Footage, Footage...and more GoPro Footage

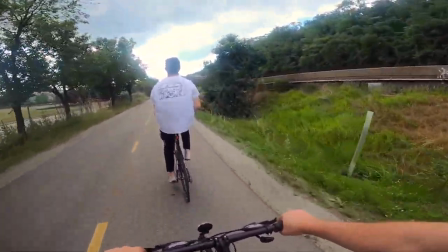What's up guys, it is Deke, and I just like to test out new gear in all seriousness.
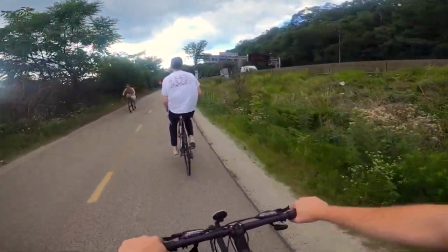So I finally got a shoulder strap for the GoPro, I finally got a lapel, a lavalier mic for my phone.
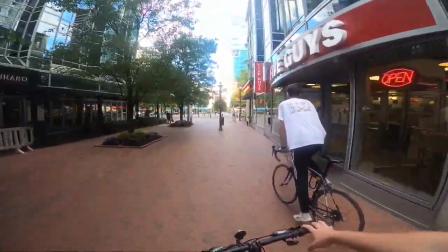So we're testing out a bunch of stuff today, so I just want to do some raw footage of me, Cody, biking around downtown Pittsburgh with my GoPro on HyperZoom, the GoPro Hero 8.
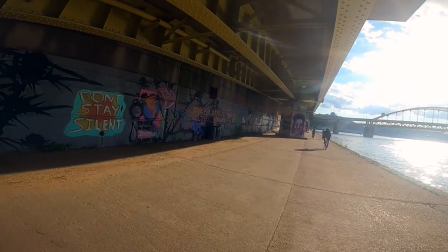Check out this super sick iMovie transition. Oh, that was so fast and weird, but we're learning, we're trying.
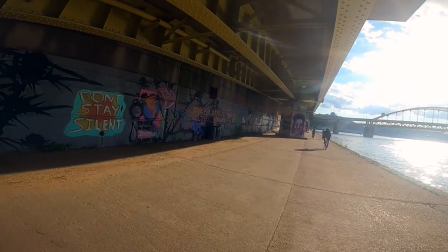I hate the transitions on here, but I can't believe how awesome the GoPro's footage is. It was on hyper smooth the whole time. Thank God. That transition, a little bit better. I'll give myself credit for that one. Biking along the river was just one of the coolest experiences ever, especially because the mural set up.
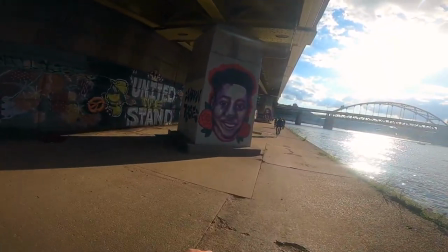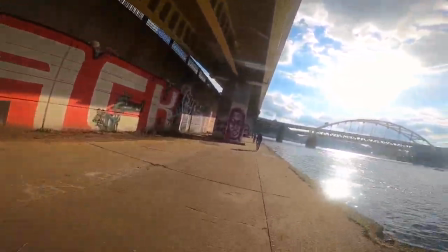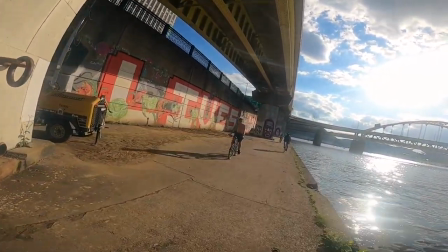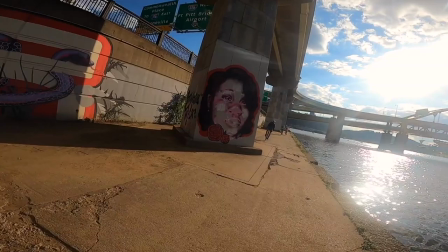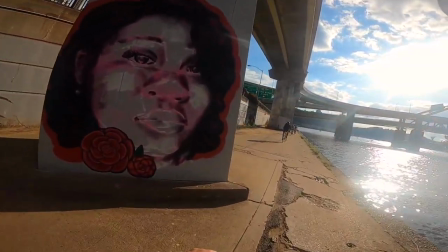Just in case you weren't aware that Black Lives Matter, I wanted to slow down some of the parts here because they are beautiful and meaningful and very impactful for today's society.
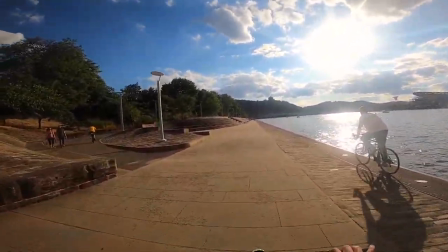um back to just the footage side of things I couldn't believe how well this turned out I mean I know I posted this picture but like this shot right here except
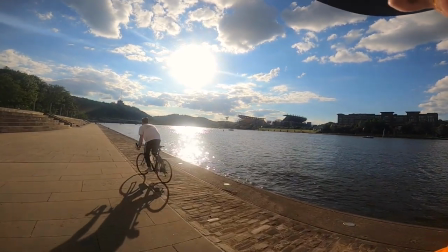for my stupid hat and the way I just love the way it can capture light the colors everything there it's super smooth
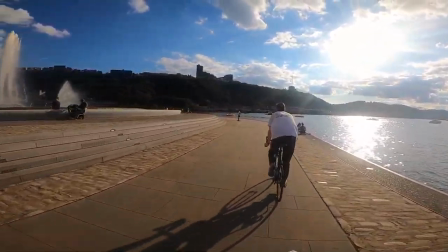you can obviously see like the rivets in the road which are super fucking annoying to be biking with because I
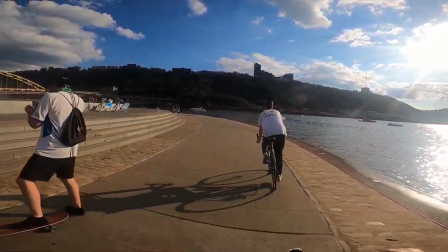was bobbling the whole time so super worried it wasn't gonna turn out well but I think it turned out really well I
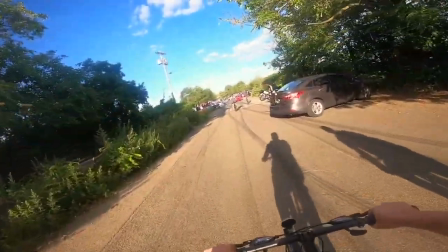also had a lot of people asking what the song was um it's called grandma's impala by otis mcdonald he is a free rights artist
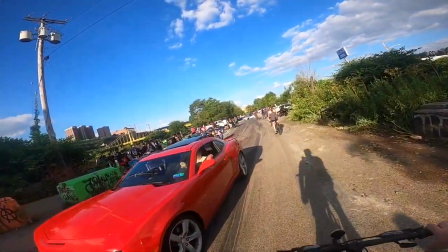out of la that i use for almost every thoughts on the bench song so we also ended up at this i don't even know what was going on they
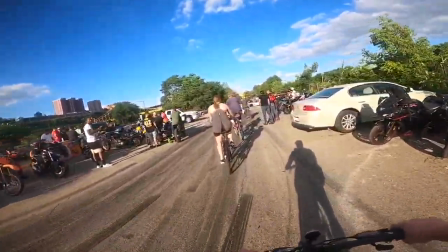were just showcasing their bikes and cars and stuff and it was the coolest thing i've never known anyone that's gone to these so if you do
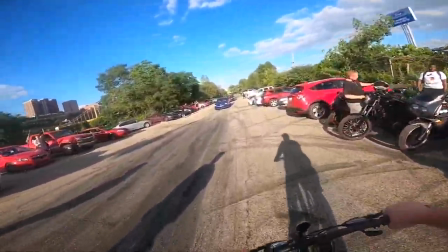hit me up because i would love to do a video with some of these guys we were just riding through there were so many bikes so many
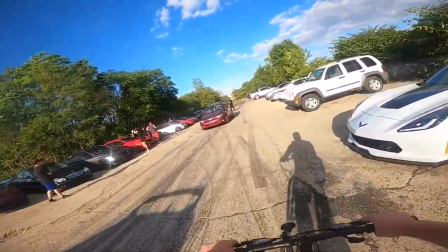cars so many dope cars that had to slow it down even the ones on the right and left here just insane so
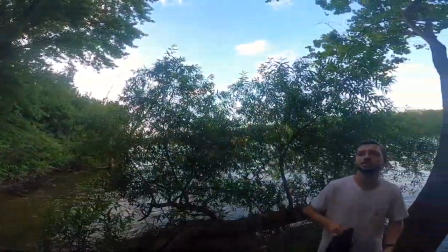then we ended up finding this nice little spot along the river after we got some growlers at Hoffer house just chilled drank for about two hours I wanted to make sure
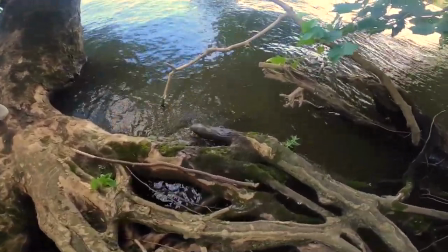that I caught the little seat that I had because Cody got a big stump so I was able to point my ass right in the middle of all these twigs
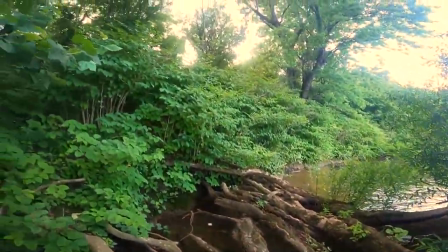and just to show off the fact that I do understand how to use my waterproof case now I had to make sure that
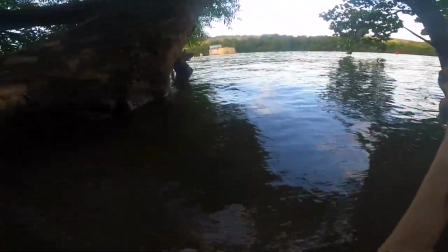had a waterproof shot for this but i didn't put it in because pittsburgh waters are gross but
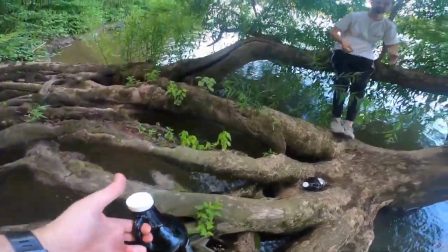i really appreciate you guys checking this out i promise uh more of the vlogs soon might be like the beer review and less like this but this again it's just testing out equipment so i really
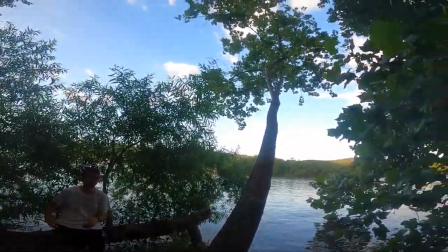appreciate it i'll see you guys next week